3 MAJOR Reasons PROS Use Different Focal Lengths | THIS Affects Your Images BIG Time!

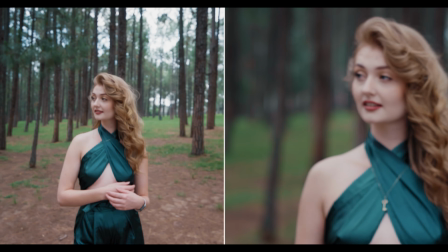(0:00)
Look at these two visuals of this model.
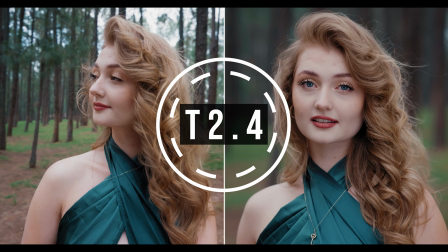(0:02)
I have both lenses set to the same aperture and I've framed the model up within the shot so that they are as similar as they can be.
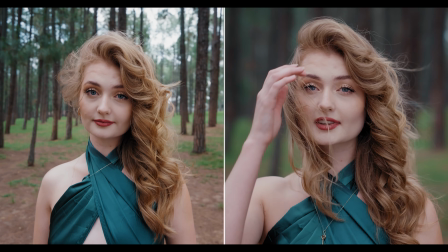(0:09)
The question I have for you is, why do they look so different from each other? For this specific shot, I'm going for an intimate portfolio shot.
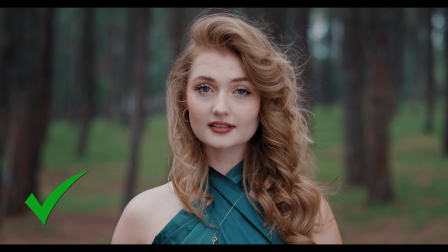(0:17)
So why is the one focal length giving me that feeling that I'm trying to portray and the other one just doesn't?
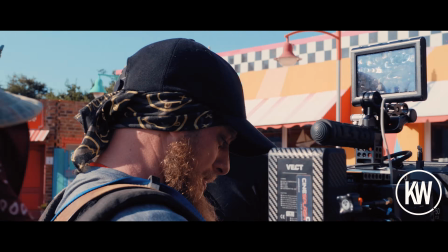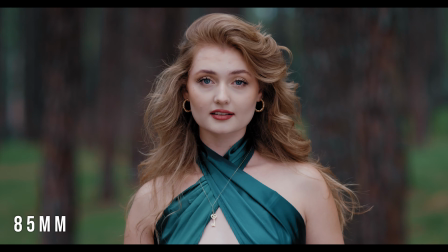(0:28)
As you go from ultra wide to telephoto, you'll notice significant changes in how the model and the background appear,
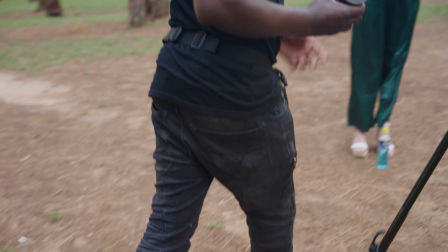(0:34)
and these changes are driven by three very important factors.
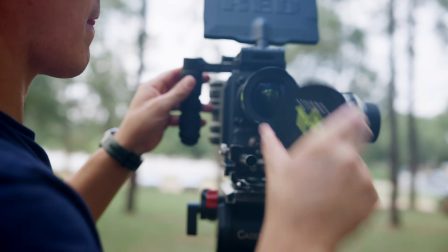(0:39)
These considerations guide me every time I'm switching out lenses or adjusting focal lengths during a shoot.
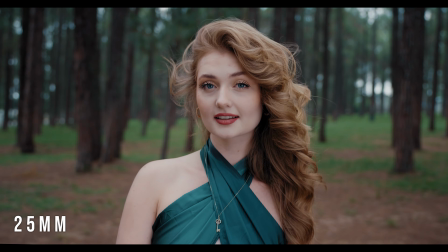(0:45)
In this episode, I'll explain to you the three key differences you'll see when using different focal lengths.
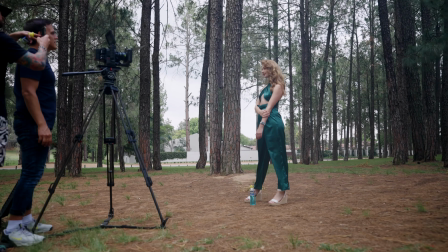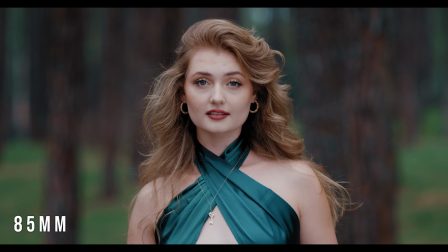(0:57)
Remember what I said, the model is framed up the same in the shot, and I can promise you we're using the same model, even though she looks quite different from shot to shot.
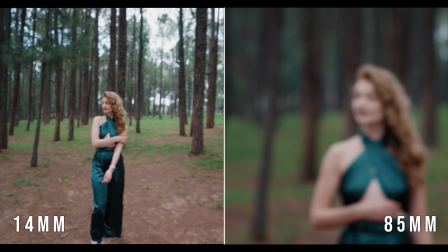(1:06)
I'm going to keep on referencing the clearest or most obvious examples of how
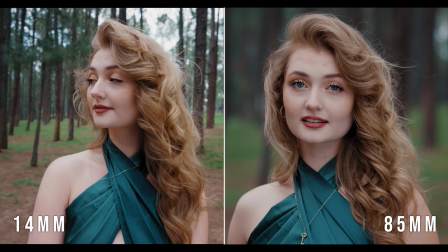(1:11)
focal lengths vary by comparing these two focal lengths on the opposite side of the spectrum.
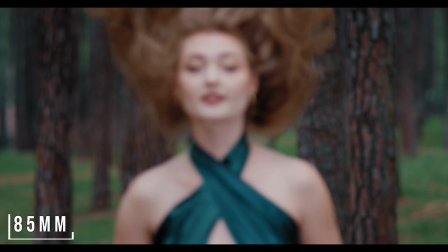(1:16)
One at ultra wide 14mm and the other at telephoto 85mm.
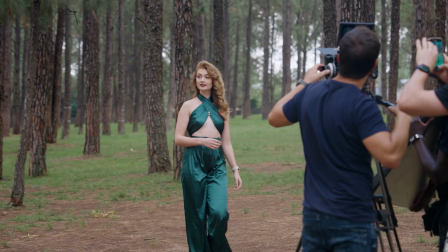(1:23)
When I compared all the focal lengths that I used within this prime lens kit, one thing that stood out to me is the distortion. Look at how the model's face changes or distorts as I scroll through the different lenses.
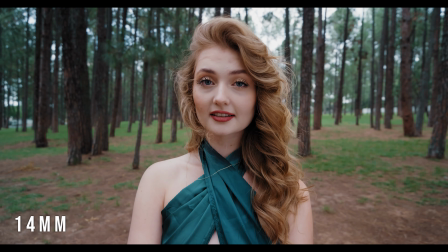(1:36)
The model's face looks so skinny on ultra wide, and as you go towards telephoto,
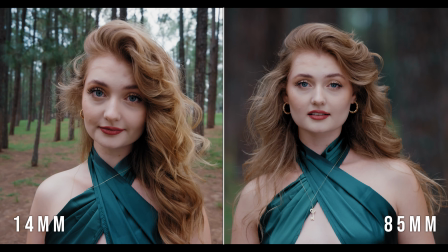(1:41)
the face starts to widen out and just look a lot more natural.
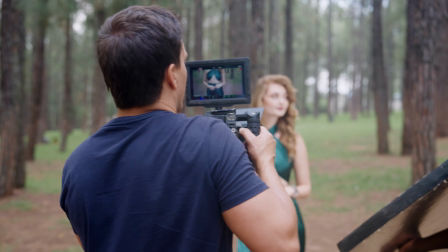(1:47)
It's really hectic to me how choosing the correct lens can change the way your subject's face looks.
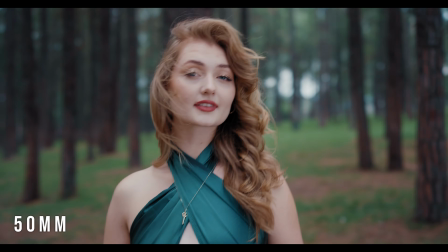(1:56)
This is incredibly important. Whether you're shooting a model or a talking head or it's an interview for a documentary, if you're filming a person, you gotta make sure that your lens is not distorting your subject's face in a way that makes them look unnatural,
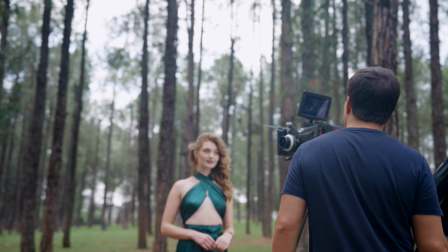(2:09)
right? Unless that is something that you are going for, which is generally not the case. So distortion, number one, so important.
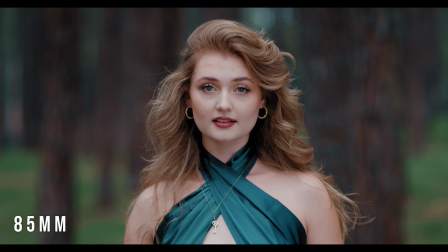(2:16)
Our lenses from wide to telephoto have a significant role to play.
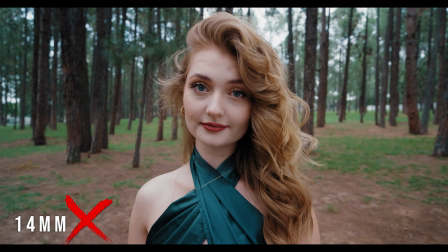(2:21)
Super wide is not gonna look great on your subject's face up close, but as you go from 35 to 50,
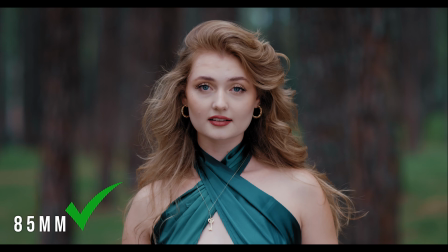(2:27)
which is really the sweet spot, to 85mm, then your face starts looking natural just in terms of distortion. The second thing I think of when changing a lens, and the second reason as to why these two images look so different from each other, is depth of field. Let's look at the 14mm and the 85mm side by side. Why do they look so different if they have exactly the same aperture?
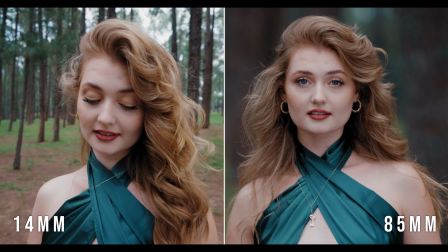(2:54)
Which is not only associated with how much light the lens can let into the camera sensor,
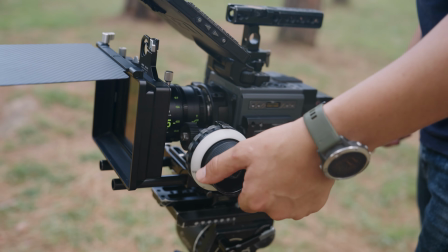(2:59)
but also by how much is in and out of focus, or how much blurriness there is in the background.
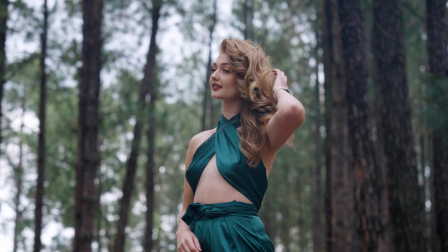(3:08)
So if their aperture is the same, why is the depth of field of both lenses not the same?
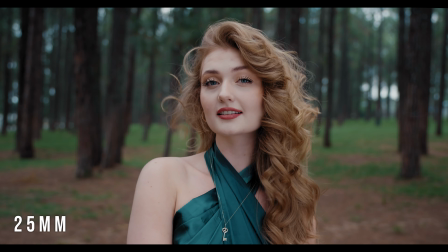(3:14)
Well, it's because of its focal length. The higher you go in focal length, the more pleasing the blurriness is in the background.
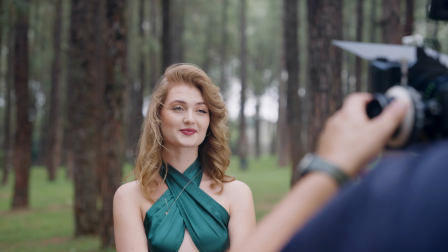(3:22)
So once again, if you're going for that intimate portfolio shot,
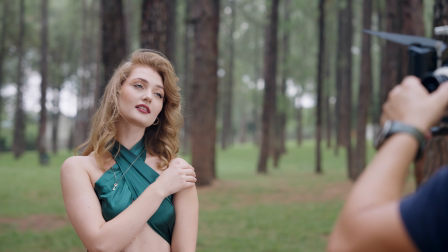(3:26)
you're probably going to want to go for a warm and cozy blurry background at 50 or 85mm. So even if you are using two lenses on the opposite side of the spectrum,
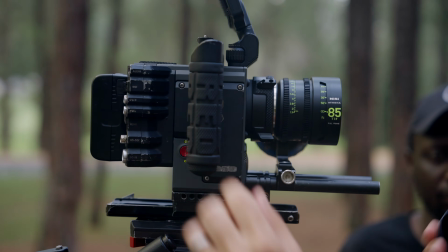(3:37)
one at wide 14mm and another at telephoto 85mm, and they are at exactly the same aperture, it doesn't matter.
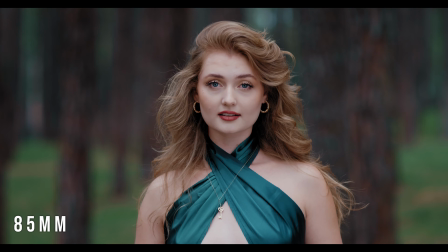(3:45)
The 85mm is just gonna look way better.
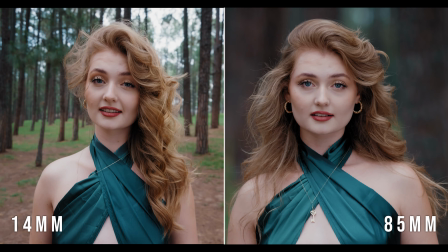And lastly, the third thing that I think about when selecting a lens,
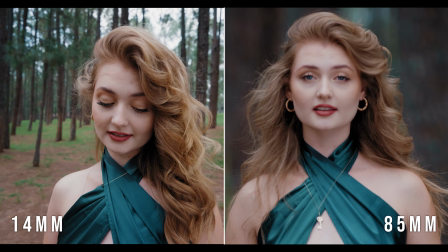(4:00)
and the third reason as to why these two visuals look so super different, is lens compression.
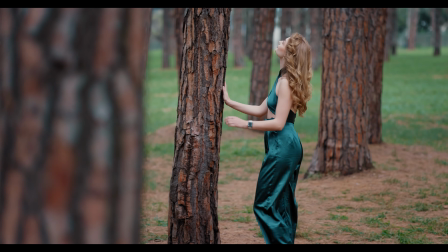(4:06)
When your lens has a lot of compression, a cool thing happens where the background looks way bigger and closer than it actually is.
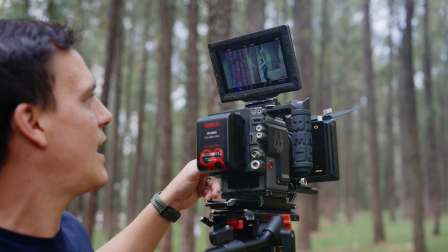(4:13)
It adds this extra punch to your shot, especially when you're using longer focal lengths.
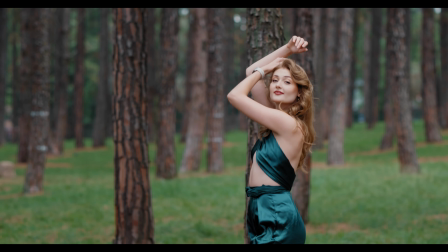(4:19)
As filmmakers, we might choose a higher focal length or a longer lens to make things look closer together and give the scene more depth.
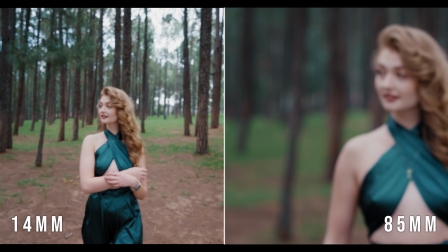(4:27)
So compare the 14mm and the 85mm again.
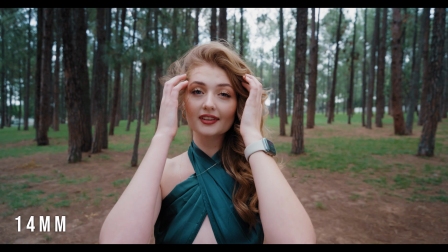(4:31)
In the 14mm, it seems like the background is really far away, but in the 85mm, the background's it basically feels like the background's about to fall on top of it.
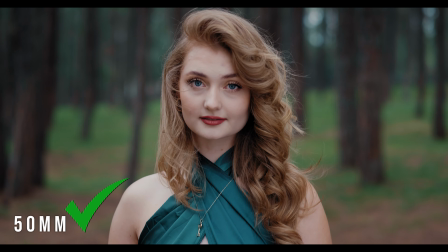(4:45)
So if you're going for an intimate portfolio shot like I was going for here, I would go with either a 50 or an 85mm when just looking at lens compression.
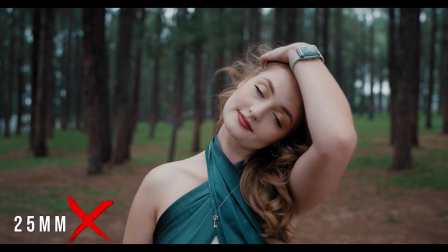(4:56)
You wouldn't go for an ultra wide 14mm or a wide 25mm for that case, because the lens compression just isn't there.
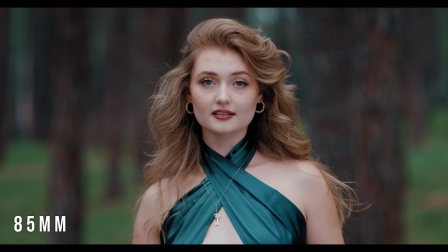(5:04)
Having a nice amount of lens compression just adds an extra punch to your shot, especially when you're on the longer side of your focal length.
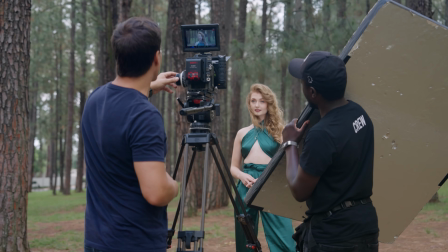(5:12)
So just remember, the higher the focal length, the more lens compression there is.
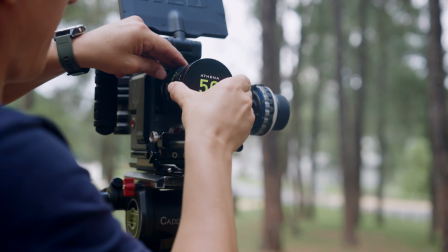(5:20)
Understanding focal lengths and what comes with those different focal lengths like distortion, depth of field, and lens compression will elevate your visuals.
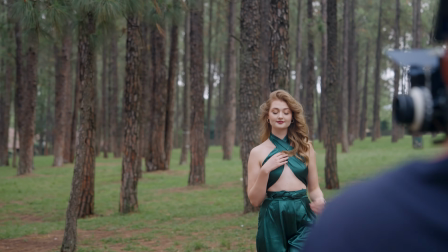(5:28)
I gotta thank you for watching this video, and I've got a favor to ask you.
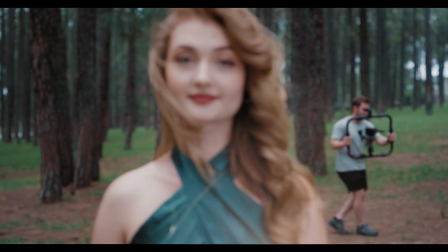(5:32)
Apparently YouTube, the algorithm really likes it when you click on one of these end screen videos here at the end.
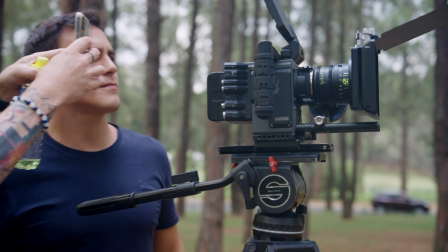(5:38)
So select one of them. I'm sure you'll enjoy it. If you don't leave a dislike, just bounce.
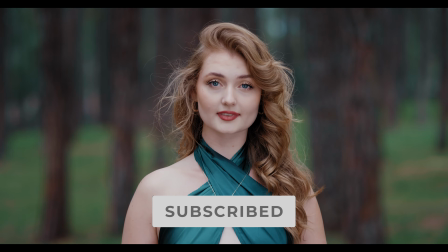(5:43)
If you like it though, like and hit subscribe. Until next time.